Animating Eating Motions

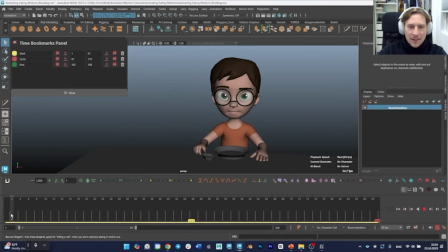[12:26]
Okay, so here I'm doing the same, and as you can see, it's not only head that doing motions, it's also the body and expression on the face, right?
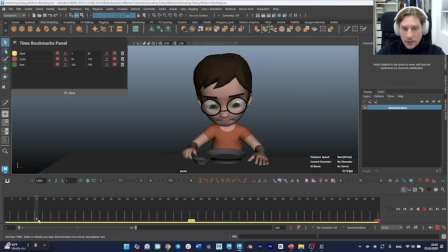[12:43]
So I'm looking, my character is looking to the food, figure out, okay, it's tasty or not, then licking the lips. We can clearly, as the viewers, understand, okay, he's licking the lips, it means that the food is actually tasty and he's about to eat it.
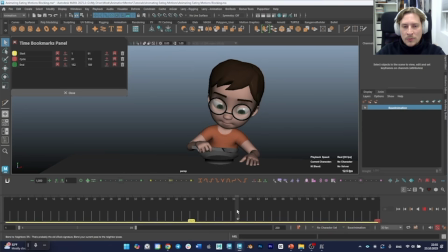[13:00]
Then getting a spoon, picking up the food and eating. And while eating, moving head and a body towards our spoon, same as the spoon moving towards our head.
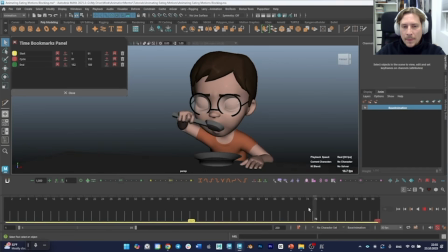[13:16]
And you can see that all the time while my character is thinking, I'm squinting his eyelids a little bit, because it like when we think, we either look to the side or squinting our eyelids, or
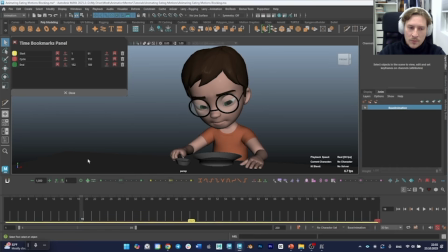[13:36]
we are also closing the eyes. So yeah, there's a few ways how to show that it's thinking. For example, here, while he's taking the food inside the mouth, I'm closing his eyelids, because I want to show how he's trying to concentrate all his
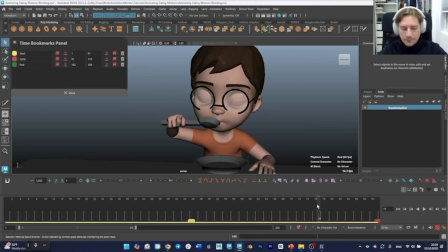[13:53]
senses towards the taste of the food. So yeah, and you can see that, yeah,
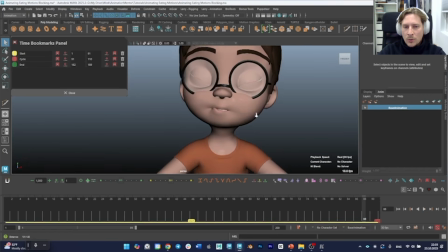[14:00]
opening the mouth, then closing with a blow, like with a stretched cheeks here. See? Because I didn't fix the glasses, you can clearly see the cheeks got stretched.
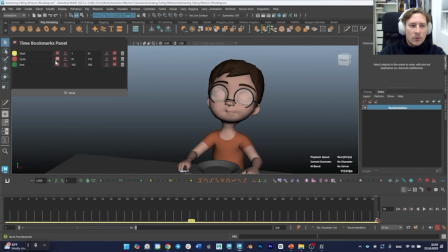[14:14]
And we can clearly see that the food is inside the mouth. Now goes the second stage, and it is cycle of chewing. Let me change my timeline a little bit. And here I showed how chewing is going on.
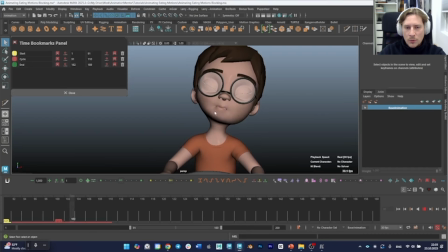[14:29]
You can see that the motion is circular. Our lips are tense because it's holding the food, and the corners are getting squished inside. It's not wide open. For example, that how it will be wide.
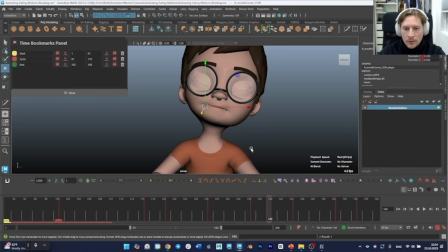[14:47]
That's the standard width, right? But I squeezed it like this in order for us to show that there's actually a lot of food inside the mouth, and our characters try to keep it inside the mouth. And as you can see, while
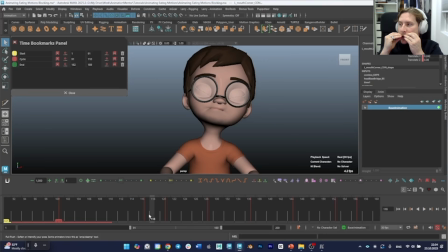[15:08]
jaw goes up, our lips are pushing to each other, and our cheeks are getting a little bit bigger. It's because it's pushing, kind of like squeezing out our cheeks with the food. And yeah, this is how it usually goes.
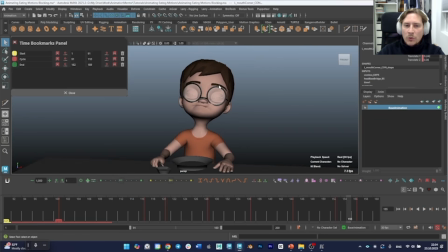[15:25]
And as you can see, I'm also adding motion not only on the jaw, but also on the head and the body. So yeah, a little bit overacting here.
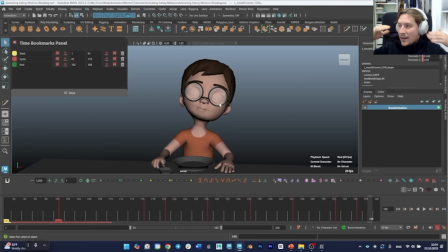[15:40]
And eyes closed because all senses, as I said before, are focusing on figure out how good is this food is actually. And now the last one is swallowing.
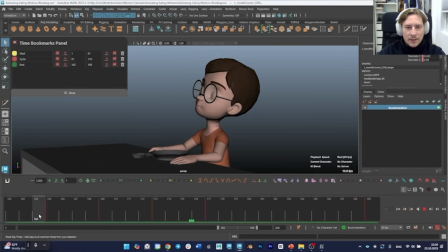[15:52]
So swallowing, as we said before, it doing little deep down with the head and then up, and it stretched out the throat, as you can see here. And our apple is moving down, showing that the food actually went to the digestive system.
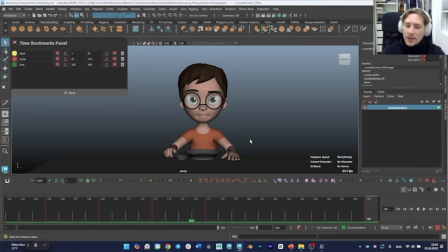[16:10]
And we're missing here the reaction in the end, as I said before, but yeah, the base is there of actually eating the food. The reaction is can be a separate topic. Comment down below if you want to add to do another tutorial where we actually do the full cycle with the reaction as well.
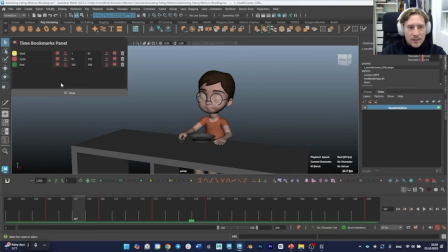[16:29]
Okay, so let's take a look on the whole animation from the beginning.
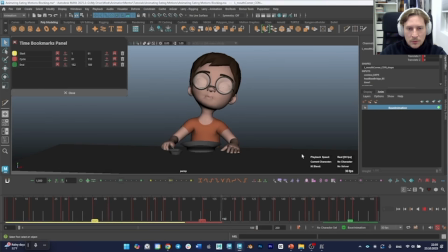[16:38]
So reaction, picking up the food, now chewing, and swallowing. So this is a blocking, and now let's take a look on a spline.
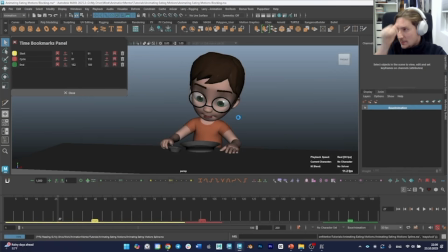[16:54]
This animation is not finished, it's just on a spline mode, and we left it as it is because all the principles is there. So yeah, once again, this is a preparation.
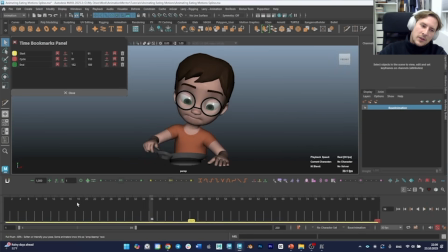[17:11]
As you can see, there's a take a look on the food, pause. For us I added this pause for a viewer to get some time to figure out, to feel actually that our character is thinking about the food.
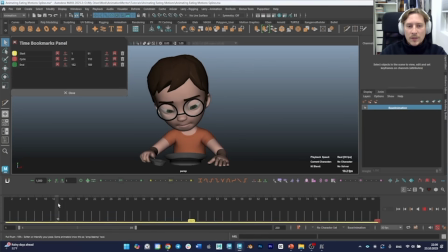[17:26]
Because if we don't have this pause, it will be too obvious that character was thinking before about the food, it was ready before to eat it, which is not the case here. So yeah, I've added this pause, then licking over lips.
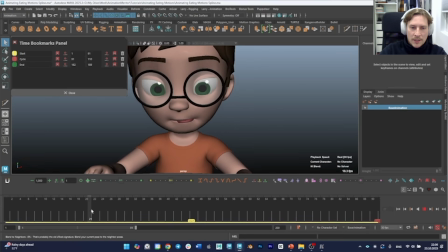[17:43]
You can see that our tongue is rotated down in the beginning, but then slowly rotates up in the end.
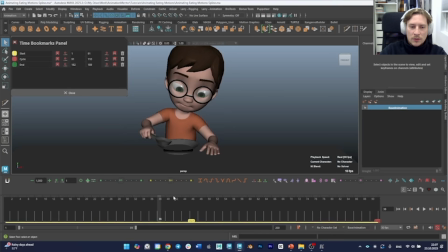[17:51]
Then picking up the spoon, doing this motion of getting the food inside the spoon, then closing our eyes and getting our character full
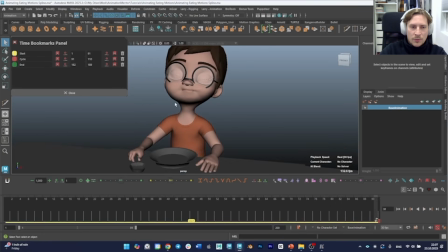[18:09]
satisfaction with the food. Then goes food, and let's take a look on those circular motions here.
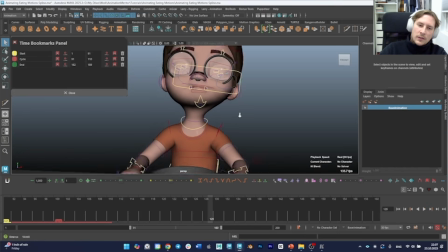[18:19]
See, there's a motion. I can also turn on motion.
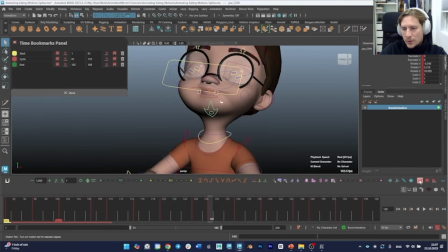[18:25]
Oh, it didn't work. Let me turn on this one.
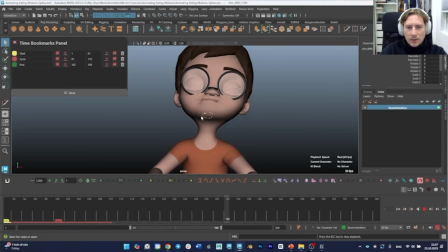[18:33]
Yeah, this one will. So you can see that it's circular, a little bit not clear circle, but yeah, circular.
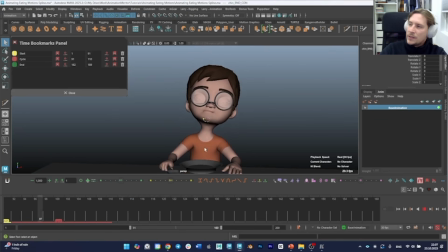[18:39]
And a head and a body basically kind of like overlapping as well.
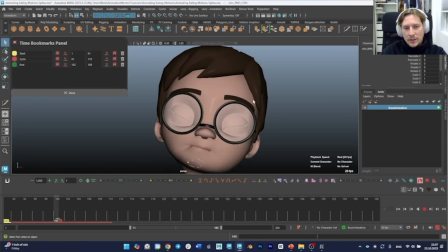[18:44]
So not only jaw is moving, and you can clearly see that not only this part is moving, but also cheeks are getting puffier and less puffier. I didn't fix the glasses, it should go up and down as well, but I didn't did it, yeah, because it is spline, not a polished stage.
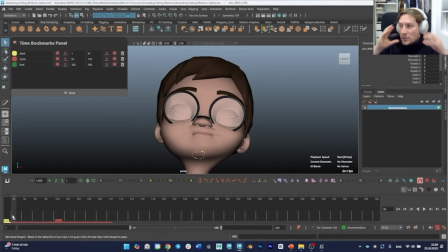[19:04]
And also our eyebrows are kind of reacting, because when we chew, our brows kind of squishing when we're getting this tense inside our mouth, so they are lowering down and raising up over and over again during chewing animation.
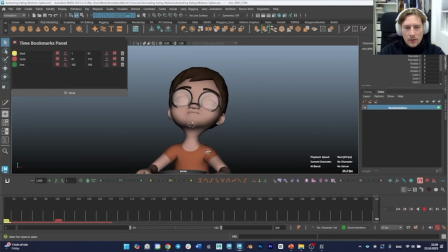Yeah, here we go. And there is the last part. Let me turn off. So you can see how food basically goes. It's one control that
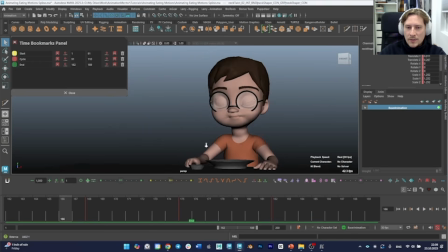[19:41]
basically goes down and up again, simulating Adam's apple or throat that goes the food.
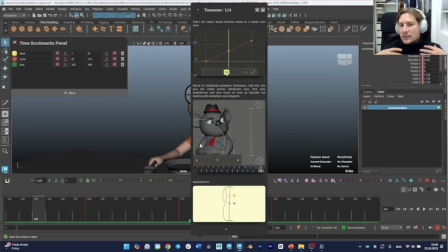[19:49]
And the motion. See, swallowing not only the throat or mouth movement, but it's a movement of a head and a body as well.
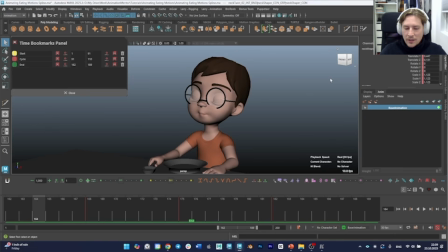[19:58]
Like everything helps to show the movement of our character. And also important thing that our jaw is going down during the swallowing. And yeah, after going up again, our cheeks are not blowing since the food went to the throat.
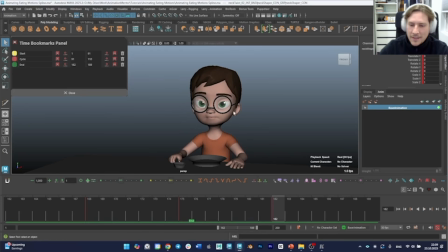[20:18]
So yeah, this is the... And let's take a look on the full animation before we're gonna finish up.
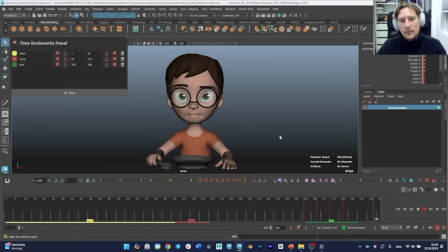[20:33]
Here we go. Here we go.